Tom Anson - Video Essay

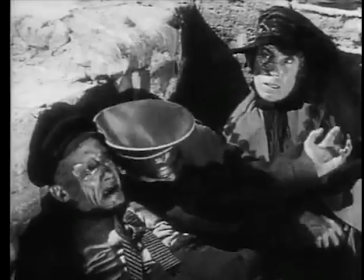Soon after, montage editing grew to America, particularly Hollywood.
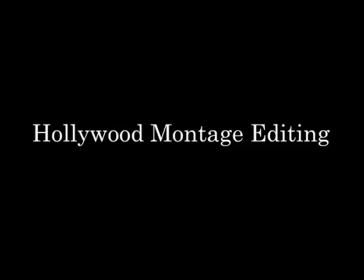Hollywood montage editing.
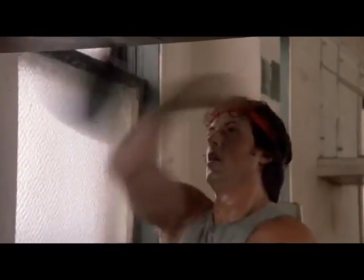Montage is a technique in film editing in which a series of shots are edited into a sequence, often over music or narration.
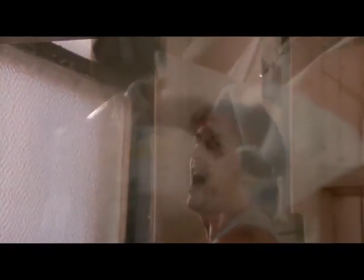Montages often signify the passing of time, space, or information.
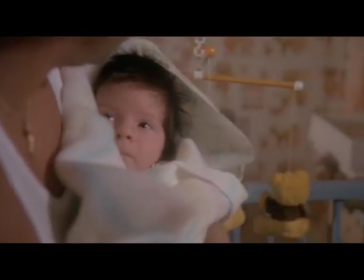Hollywood montage editing is the most commonly used form of montage editing in the present day.
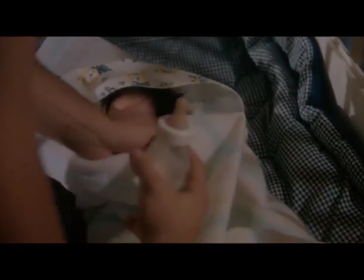Firstly coming into use in the 1980s, a commonly known montage would be the training sequence in one of the Rocky films.
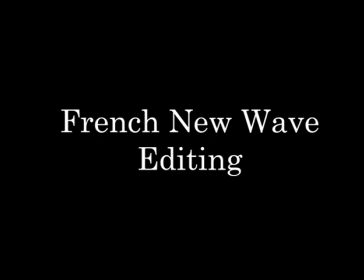French New Wave editing.
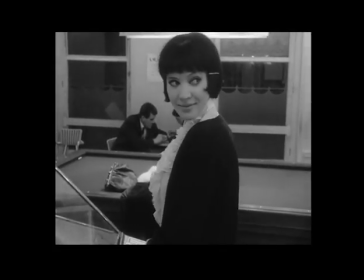French New Wave films include non-naturalistic techniques such as long tracking shots and jump cuts.
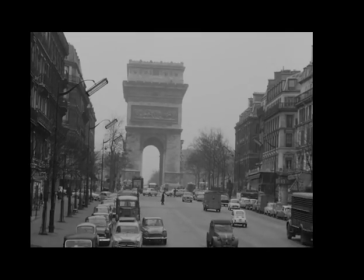Also, these movies featured existential themes such as stressing the individual, in the acceptance of the absurdity of the human existence.
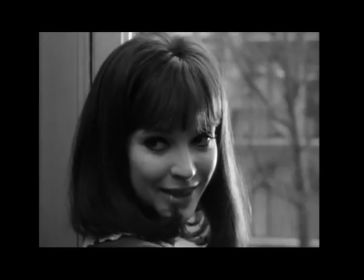Films often included great amounts of irony and sarcasm, often providing intertextual references.
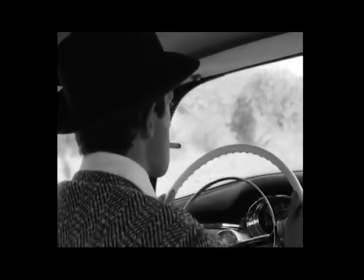French New Wave editing was first used around the late 50s in an attempt to make cinema more artistic.
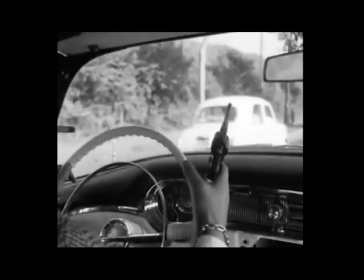French New Wave editing involves breaking all the rules of conventional editing in order to create an alternative piece of cinema.
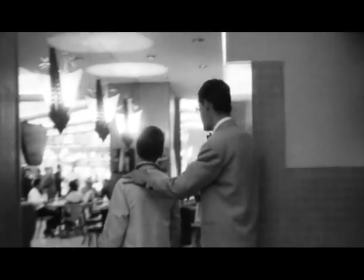For example, a conversation may cut forward suddenly and skip certain lines, giving the impression it is going on for a long time.
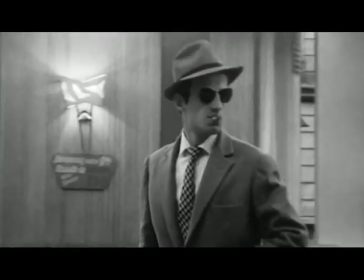Essentially, French New Wave cinema is everything continuity editing is not.
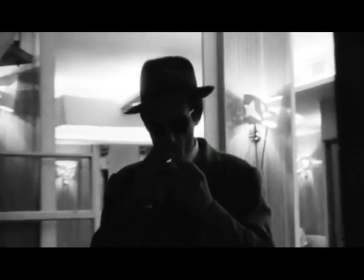François Truffaut, Jean-Luc Godard, Éric Rohmer, Claude Chabrol,
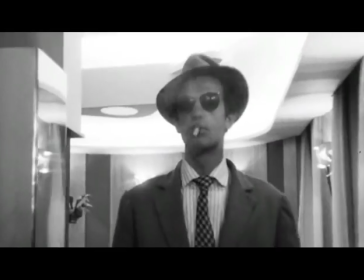and Jacques Rivette are all auteurs that begun the French New Wave editing movement.
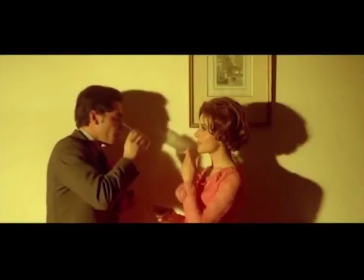As suggested by its name, it originated in France in the late 50s to the early 60s.
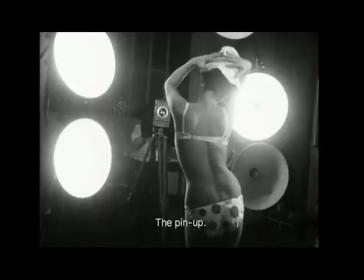New Wave work was still being produced until the mid-70s.
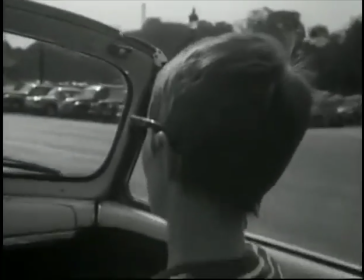When French New Wave editing begun, budget was low, and so often cuts had to be made to the final film.
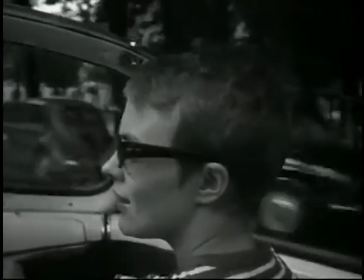Jean-Luc Godard was told that his film Breathless was too long and that it needed to be cut down by an hour and a half.
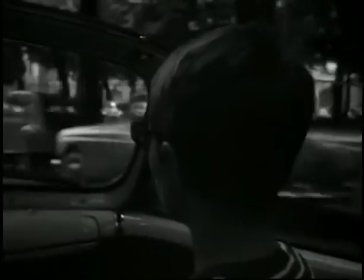So in order to do so, he removed several scenes, creating jump cuts.
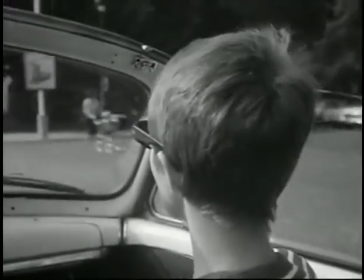It was this frugality that led French New Wave editing to creation.
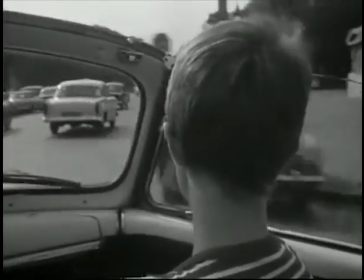French New Wave editing gives directors a great artistic license, and it allows them to break conventional filmmaking patterns.
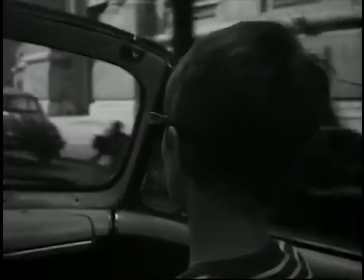Using transitions such as jump shots allow the film to cut right to the drama, rather than explaining the travelling.
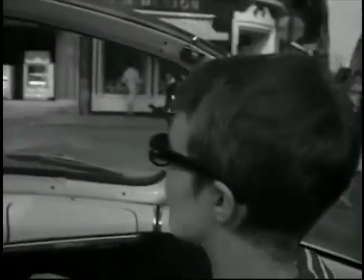Broken up and improvised dialogue mean that the audience focus on the meaning of the conversation rather than the words.
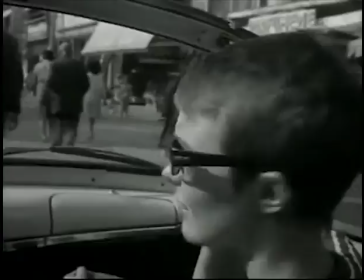A French New Wave filmmaker shows us their own eye of the world. What is a classic Hollywood edit?
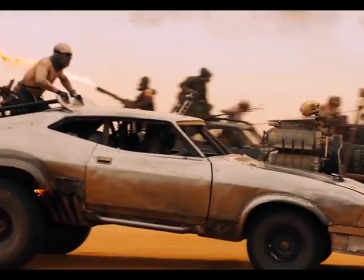Classic Hollywood editing, otherwise known as continuity editing, involves using a naturalistic style of edit in which cuts are unnoticeable or invisible.
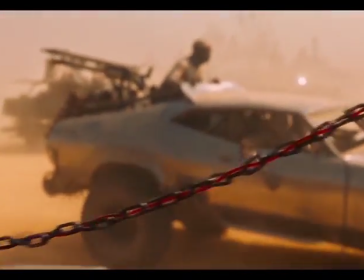Some features of continuity editing may be the 180-degree rule.
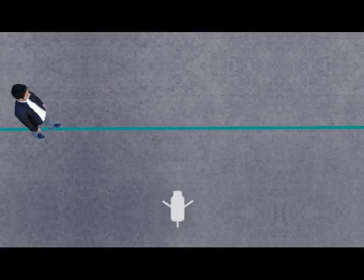The 180-degree rule is an invisible axis which cannot be crossed in order to abide spatially to the continuity of a scene.
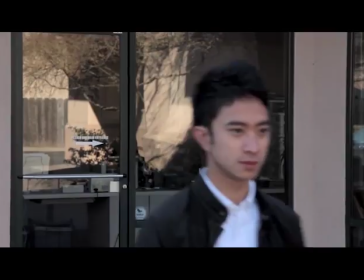By breaking the 180-degree rule, it may appear as if a character is facing the wrong direction, confusing or disorientating the audience. The 30-degree rule.
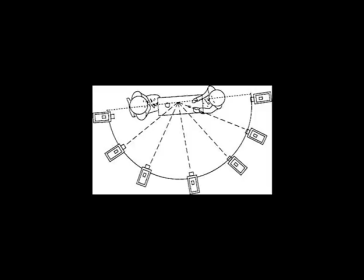The 30-degree rule is a rule that suggests a shot must be shot at least 30 degrees apart or the footage will look staggered and unnatural.
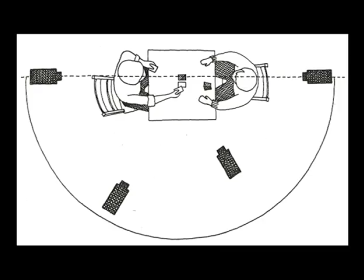In breaking the 30-degree rule, a jump cut is created. Straight cut.
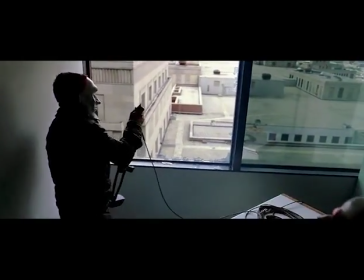Straight cuts are featured in almost every film. It allows for the quick change between two shots without the need to see the completion of the previous shot.
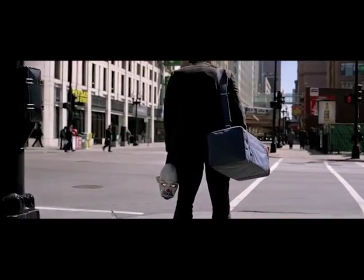Without straight cuts, films would be very long. Match on action.
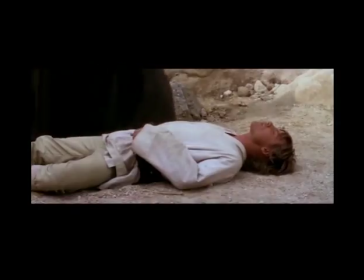Match on action shots involve cutting from a character interacting with something to the object that is being interacted with. This allows for the audience to see what is happening. Shot reverse shot.
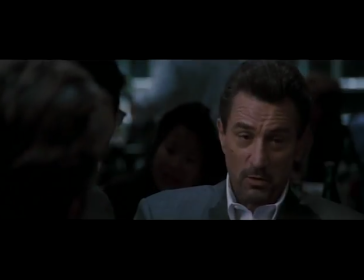Shot reverse shot is a technique in which one character will look at another character who is likely to be off screen, which is preceded by the second character looking back at the first. This technique is often used in conversations between two characters.